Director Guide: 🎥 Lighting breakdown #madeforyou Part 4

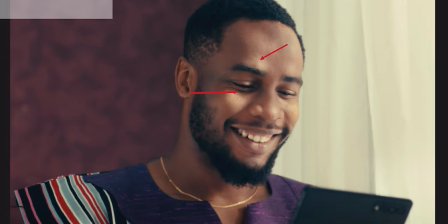There's like another bounce coming in that was like taking the entire field that we got from what we had already and that was like kicking it back into his shadow side you get to be able to lift up the level so you don't have like this kind of stark contrast fall you get on the next shot so for this shot um this was now more of the interesting ones whereby we had to create like this kind of urban environment like a cool kid
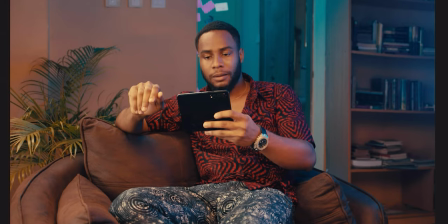spot you get not like the loudest of um luxuriousness but just cool enough and it was like a mixed temperature light kelvinish and we had to build like a huge wall of wrap that would actually like create
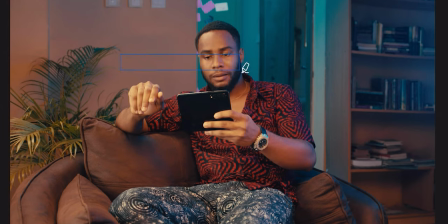like this entire um big wrap space that would actually like cover him here so for that we had to like um create like larger sources that would actually come in from um the side of the frame that
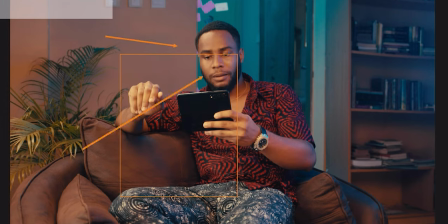would actually um you see from the hind of his ears to the front of the eye side, even to like an extra frontal from under the chin to just like create all of this you get.
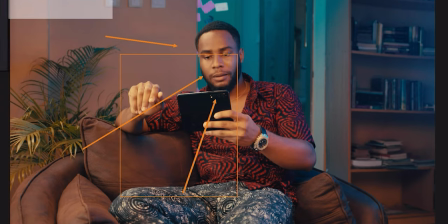And in contrast, we had to like connect this other tone that was coming in from the background, right? And have that same tone connect to like him here. and this would actually
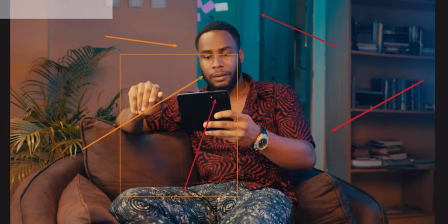create the illusion of he's within the same environment he's probably lit by some kind of large practical tungsten sauce that is probably probably a big lamp or some kind of chandelier that's come from like a top mimicking directionality contrast
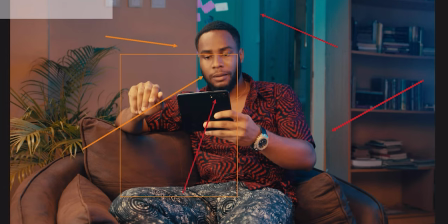with some cyan tones that's actually giving all this steel blue coldness that's not giving the pollution you can see in the skin from the other side of the frame and all of this would give not technically pull up the entire skin tone but give way to like a whole new space for some
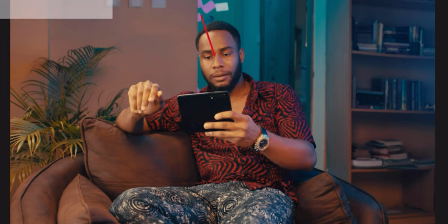neutrality whereby some of the skin tones to get like coming clean and clear like you can see here and it's like not obviously distracting from everything that's there you get but also paying true intent so this is a bit more stylized than usual allowing the shadows fall into like the four stops you
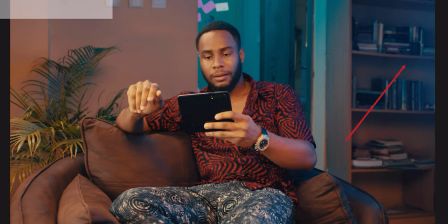get like you can see over here like going really stuck deep into the shadows there and more creamy and saucy on the on the other side of the frame so all of this is what happened here and it was quite fun and interesting to be able to like put this together yeah um
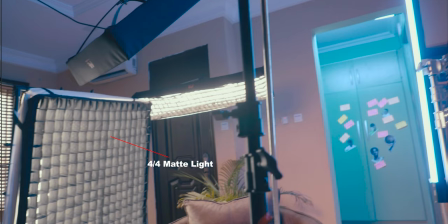as you can see um there's a big four by four mass lights here which is assimilating the two windows which is the natural big daylight that come from the window which is the giant source um as you can see there's a little bit like like two feet mass lights coming from the top
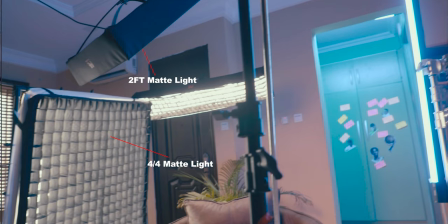which is like general ambience which is the top light that's enhancing the guy um there's another backlight behind him you can see a one foot mass lights behind him which is what is edging the guy out of from the flower behind him You can notice there's a corridor by the corner.
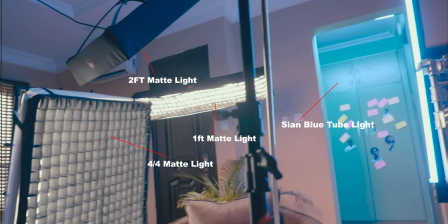This corridor is lit with a cyan blue tube light. Tube light is put on a cyan blue.
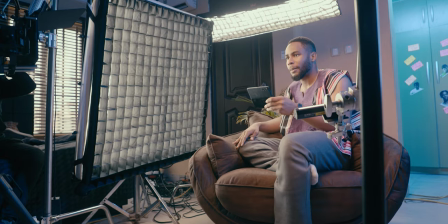Yeah, you can see this is the feel on the main scene. On the next one, now this was quite more fun because on this shot, it was one of the ones we had brain fog at.
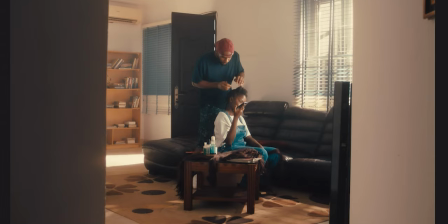This was at about 6.30 in the day. We've already lost the sun. The sky horizons were gone because the sun wasn't somewhere to
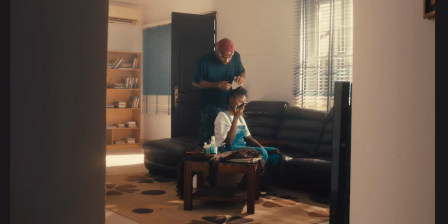give an idea the sun was somewhere here behind the building right and we had to make the sun look as though it's coming from here and coming from here so we had fixtures here that was on some kind of mega boom here
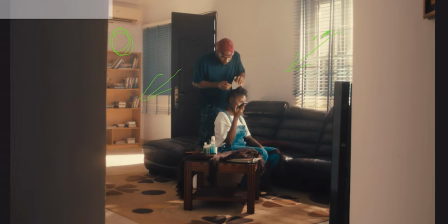that's the mega boom that you can see in there um pushing out some level and there's like another fixture kicking out some level they like an analog speed but we also needed to be able to like kick some of those levels to create some kind of skip bounds right and there was something
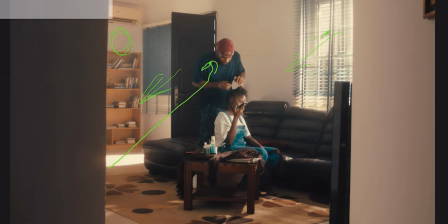coming in from here um that was actually you can see it somewhere on the side of the face and there was another big sauce which is also creating this wrap as though illusions from here which is off the side of the screen you get like a very like a 4x4 source of the
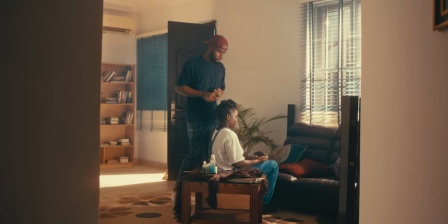side of the screen that was actually now coming like to like bring that up here and with haze everything looks magical so a little bit of um interesting good bit of haze and it all comes out amazing and
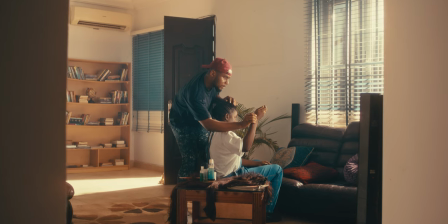the shot end up looking like a pushing reveal you get they get like sim
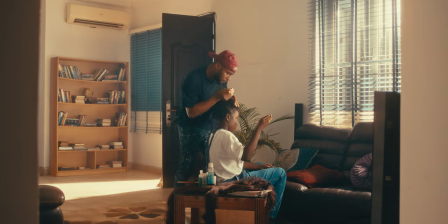of the world and that was it for this bit and over
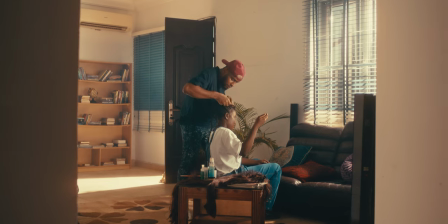to him now yeah um this is the tossing you can see it's a beautification scene
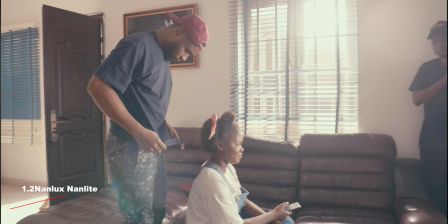as you can see there's a strong beam on the floor which is a 1.2 nanolite and the other window there's a 720 nanolite there so which is the strong beam that's coming from the other side as you can see you can notice a little blue from this side
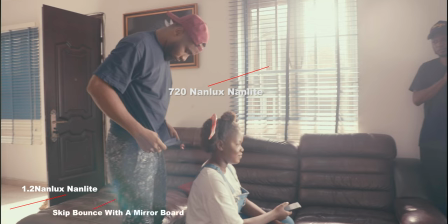which is the skip bounce from this light that's bouncing on the floor with a mirror board as you can notice the atmosphere is a little bit cloudy that means there's
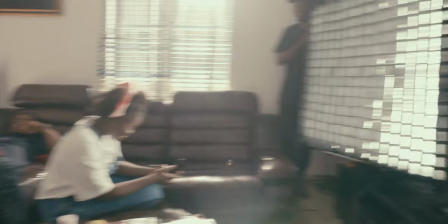a smoke machine around the corner that make it look more beautiful you can notice the guy standing on the other corner of this the guy is doing a 4x4 matte light which is the light that used to wrap up their face now to the next shot so we had like the whole slowly
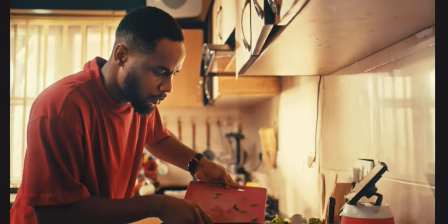vertically tilting off why he does all this bits and simultaneously he also goes to like check what's in the gas you get this was
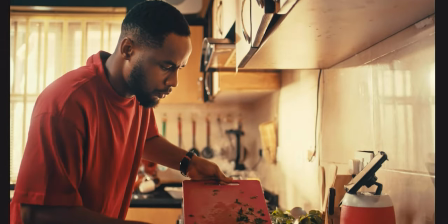there was a take for it you get way he checks this but it never made it in just a little bit of a vertical move that was actually now
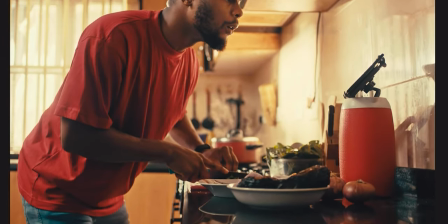crop based on split screen edit you get it was the one that actually made in so he was like watching from the tab and this was around 8 p.m dead night already and everything was pitch black like zero pitch black and it was like how do we We get to do a
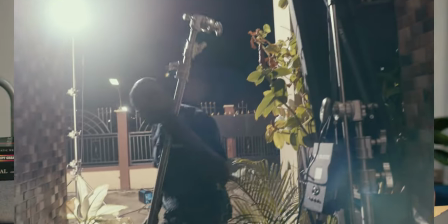lot of things ourselves, this is like late morning, so we brought in some high-fired power into the house.
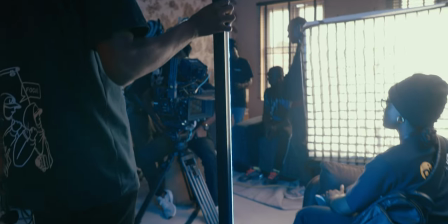You get this is where some of the big guns were began to roll in and part of light in the space was also create the ambience because literally when light comes, when the sun comes into a room, a lot of those skip bounds, skip from different corners, reflections and actually create the entire believability of what's actually a day ambience would be. and to be able to recreate that right some of those things we had to take into account